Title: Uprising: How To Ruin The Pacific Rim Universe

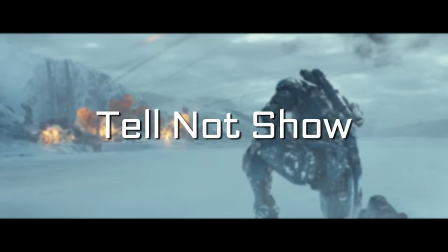[0:02]
Everyone knows that a good movie needs to follow the rule, tell not show. In other words, you never want to show the viewer anything.
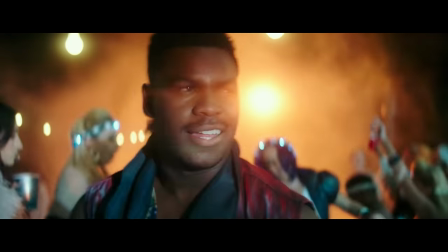[0:09]
Let's use our main character Jake as an example. The last thing you would want to do as a filmmaker here is show us anything cool.
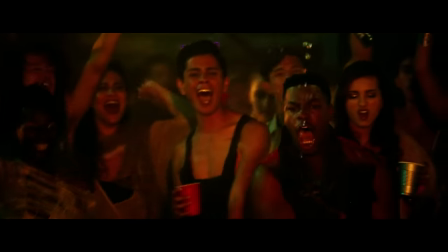[0:16]
Don't let your audience see him do anything special, say anything special, meet anyone special, or really do anything of significance whatsoever.
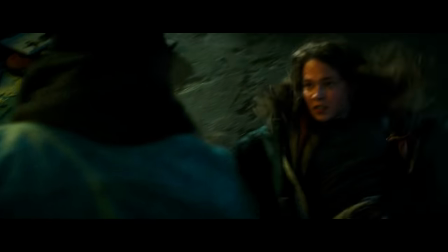[0:24]
Instead, the best way to go about this is to introduce another character we really don't like or care about,
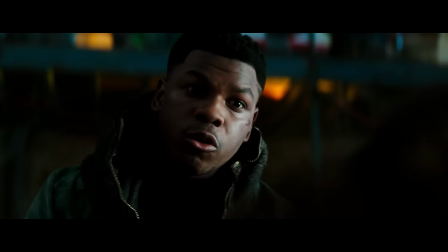[0:29]
and have them fangirl over his achievements and tell us how great he is.
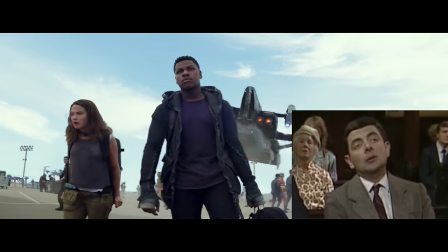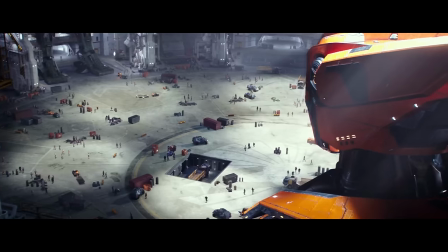[0:42]
In fact, do this with the Jaegers as well.
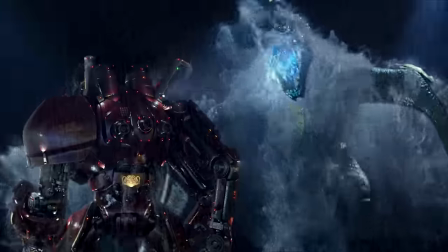[0:45]
Instead of showing us how the Jaegers fight and let us in on some of that juicy action, allowing your audience to get a feel of how each one is unique and special in their own way.
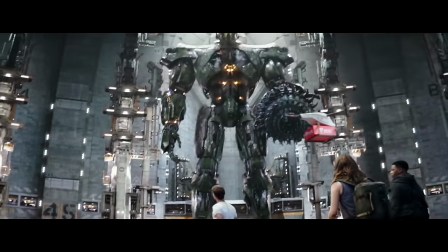[0:54]
Your main goal is to disappoint the audience by again letting that same random character nobody cares about tell us how great the Jaegers are.
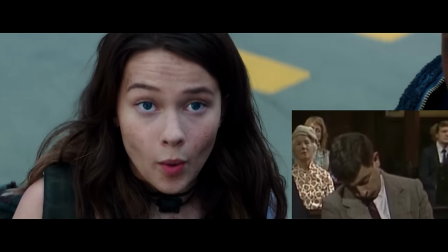[1:02] Valor Omega. Oh my god, that, that is Valor Omega.
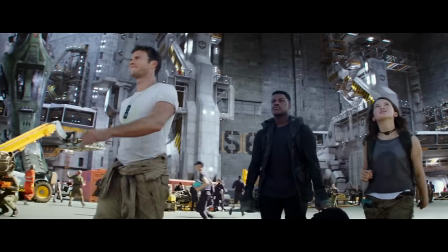[1:09]
This, ladies and gentlemen, is peak film writing right here, and a true showcase of complete mastery over the basics and fundamentals of filmmaking.
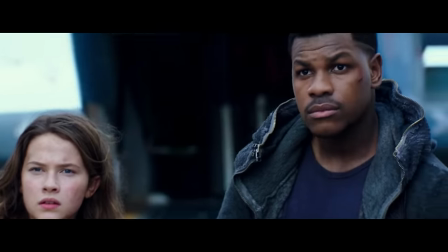[1:18]
But of course, we couldn't do any of that interesting,
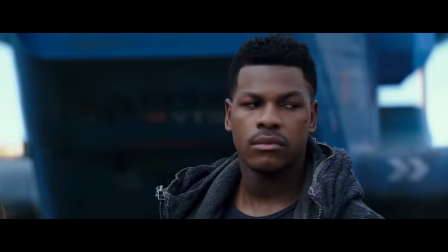[1:21]
exciting exposition everyone's so eagerly waiting to hear about without having the random characters we don't care about,
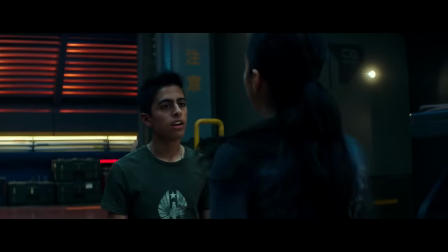[1:28]
so let's talk about how to make the most interesting character in cinema.
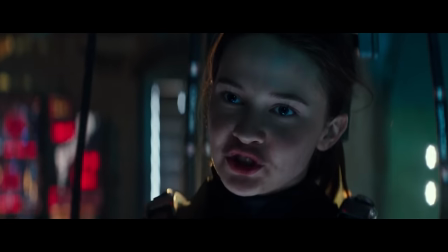[1:33]
Everyone thinks that part of creating a likable character is their relatability to the audience,
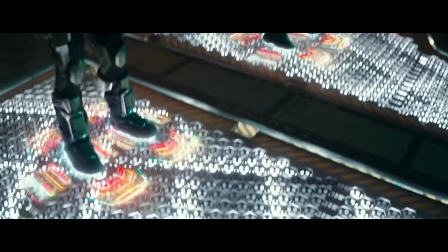[1:39]
having a part of their character's life feel like it's something you could see in real life,
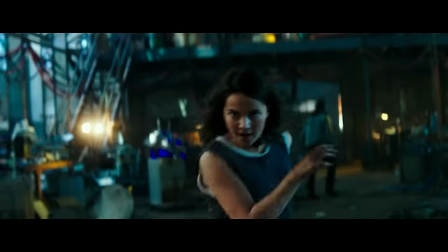[1:43]
that grounded, realistic part of the character that helps tie fiction to reality,
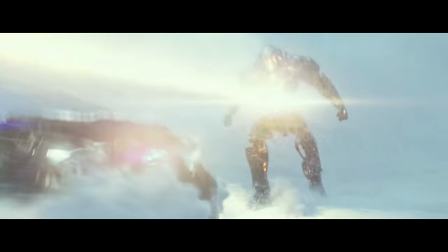[1:48]
and making the crazy stuff they do later on as a hero be more acceptable because of it.
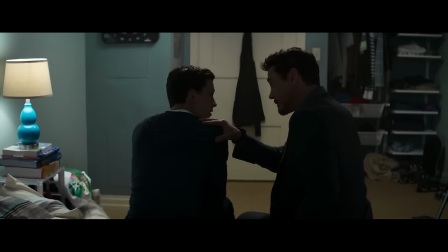[1:53]
Like, for example, Spider-Man literally being a high school student.
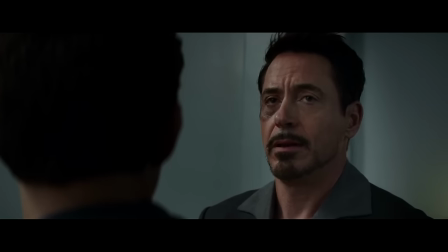[2:00]
However,
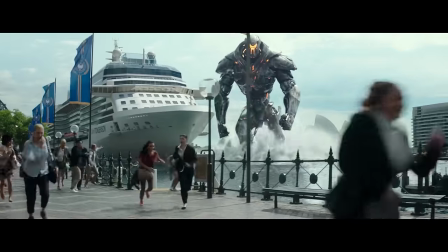[2:03]
we don't do that here. People say all this crap about being able to step in another person's shoes or something,
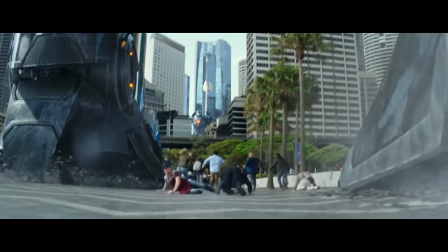[2:10]
walking in their foot, stealing their shoe, I don't know, something like that. Doesn't matter to me.
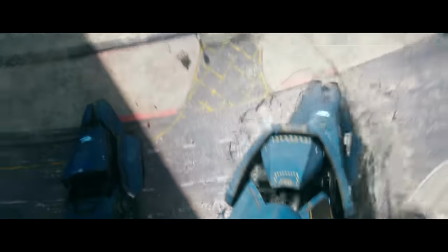[2:15]
The most important part about designing a character is to make sure they're insanely smart and just good at everything from the very beginning for no good reason,
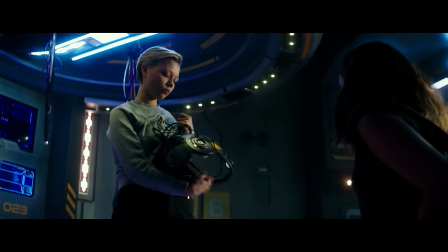[2:23]
or at least no reason the audience can see. The last thing you want to do is give them a reason for being who they are.
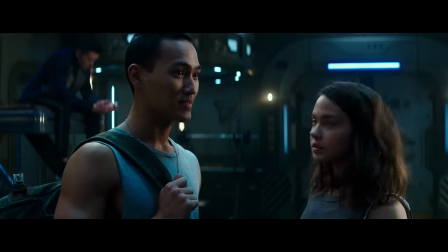[2:29]
It's important to just let them be so special and awesome, because that's what people really like to watch.
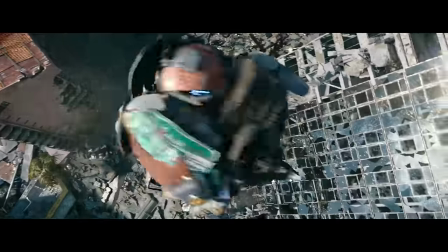[2:34]
A character that is just great because they're great, and not because they work towards it.
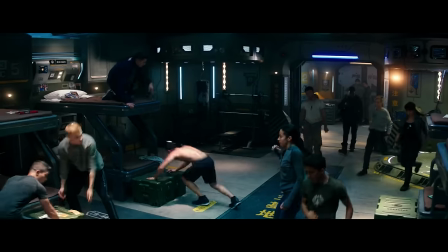[2:38]
Now, once you've created this character, it's also important to make side characters that people also couldn't care less about.
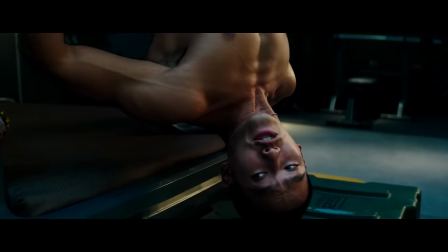[2:44]
Give them as little depth as possible,
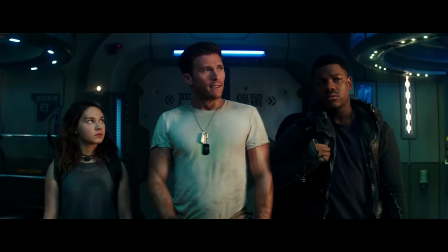[2:46]
and really desperately try to use these characters nobody cares about to make the audience care about the main character that nobody cares about.
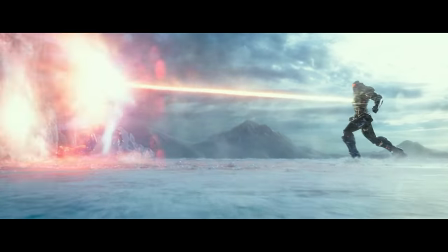[2:54]
The Hook. Remember back in English class when we first learned how to write a hook in storytelling?
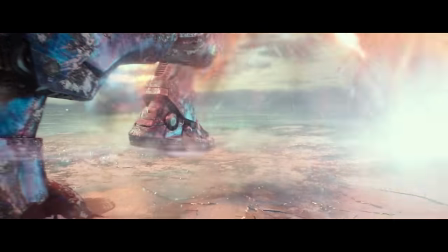[3:00]
Well, Uprising is a beautiful example of how you do this properly.
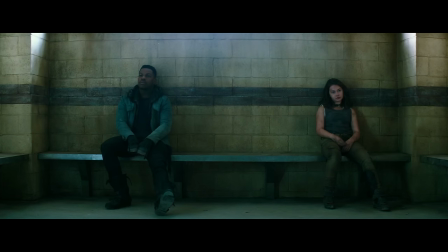[3:04]
You see, for the entire first half of the movie, we as the audience really don't even know why we're watching any of it.
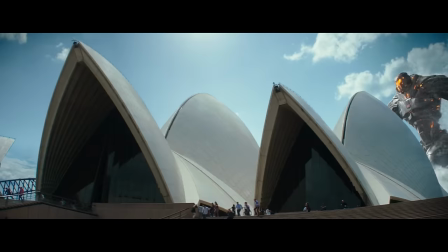[3:11]
Only when Obsidian Fury shows up that we actually have something to think about, like where this sexy Jaeger came from.
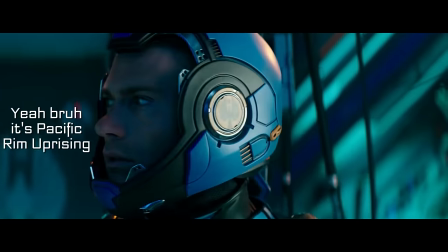[3:17]
Other than that, there's nothing to keep you as an audience member invested. The characters? Hell no.
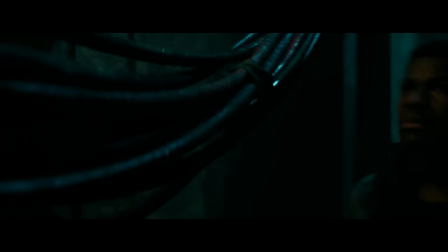[3:22]
The plot? Well, that's what I'm trying to figure out. The action?
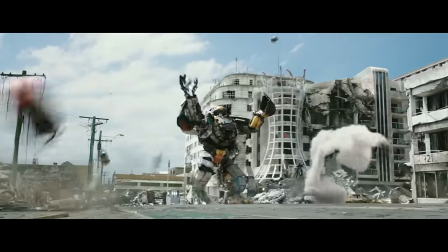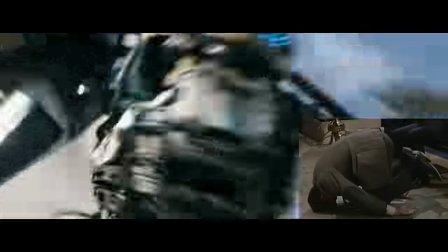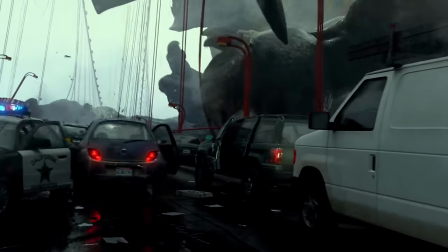[3:35]
Literally the very first thing we immediately get introduced to is the kaiju and their attack on our world.
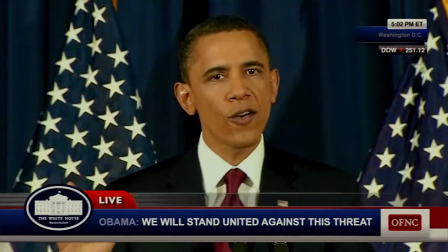[3:41]
Immediately! Right off the bat, we instantly know what this movie is about, what we can expect, and why we as an audience should keep watching.
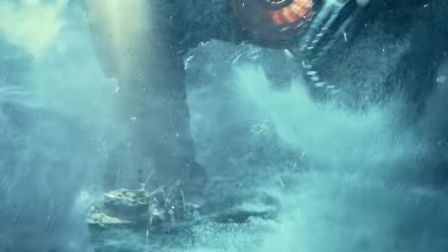[3:49]
The hook is so flippin' strong. What do we immediately get introduced to in Uprising? A dude we've never seen before in a party.
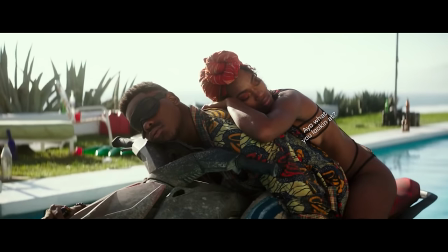[3:55]
I mean, gosh, I'm sorry. I really just can't live without knowing what happens to this incredibly likable character.
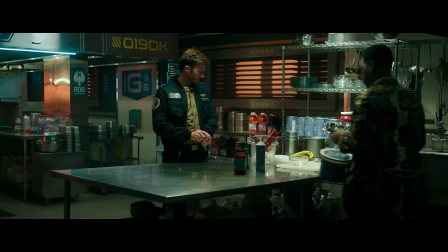[4:02]
Imagine going through life not knowing what kind of toppings he puts on his ice cream,
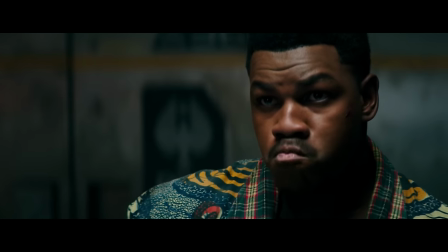[4:06]
or not knowing he eats directly off the fucking spoon used to scoop ice cream from the container.